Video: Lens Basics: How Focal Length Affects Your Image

Every image we capture first has to travel through layers and layers of perfectly crafted glass, all the while being slightly manipulated before being saved away and placed on an editing timeline. Let's take a look at lenses and the effects that they can have on an image.
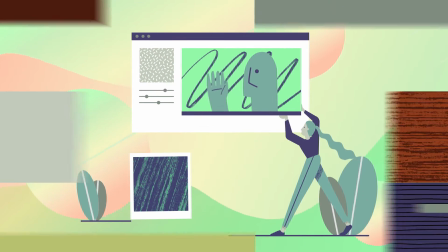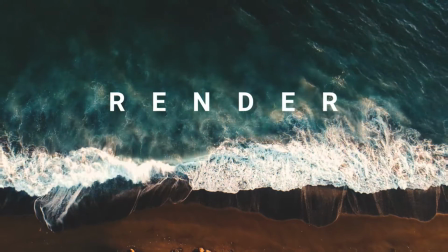Camera lenses can be very complex when you dive deep into the engineering and science behind them. For the sake of time, we are going to just take a look at the visual differences that lenses can make. The lens focal length is the distance from the optical center of the lens to the sensor of the camera.
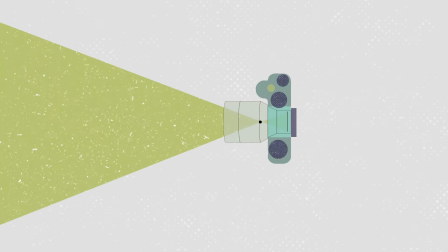This is measured in millimeters. The longer the focal length, or higher the number, the narrower the field of view will be. The shorter the focal length, or smaller the number, the wider the field of view will be.
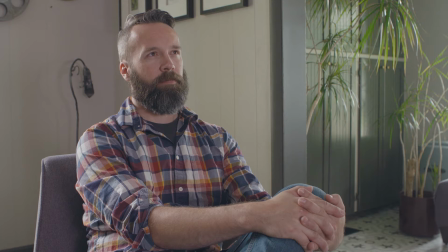Let's take a look at what that looks like. Here we have a subject in a scene, and we are using a 25mm lens. We can see the environment around the subject because of the wider field of view. If we switch to an 85mm lens, our shot now looks like this,
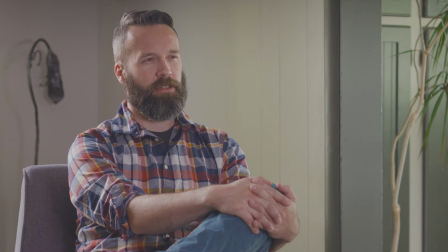while keeping the subject in a similar size and position within the frame. However, we did have to move the camera back from the subject.
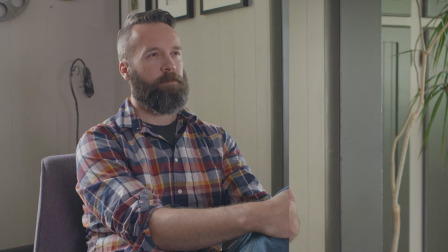This achieves the subject taking up similar space in the frame as before with our 25mm,
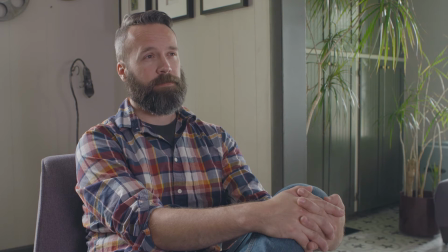but we are not seeing what's around them, hence the more narrow field of view. So what does this mean? Well, in these two scenarios, the lens choice can have an impact on the viewer, but so does the distance of the camera from the subject.
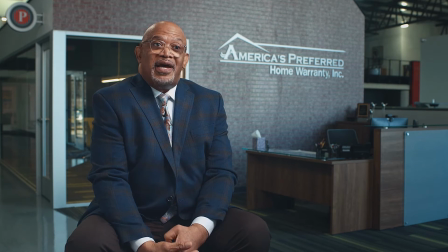For example, having a wider lens being closer could help achieve intimacy between the subject and the viewer. We also feel like we're in their space, while being further away with a narrower or long lens can
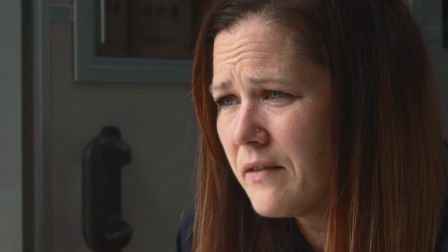give the viewer a feeling of neutrality or objectivity from the subject.
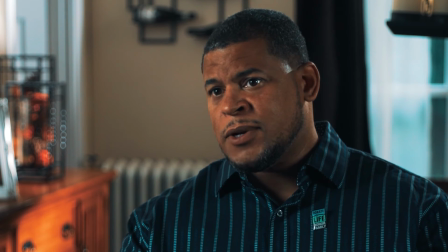And we're also determining how much of the environment we want to include. There's so much that we could talk about when it comes to lens choice, but for now, let's just say the choice of focal length and the distance from your subject can achieve drastically different images that will resonate with your viewer in different ways. Lenses are the eye of the camera, and through that, the eye of your audience. For more insights into render and what we do, check us out at renderstudios.com. See you next time.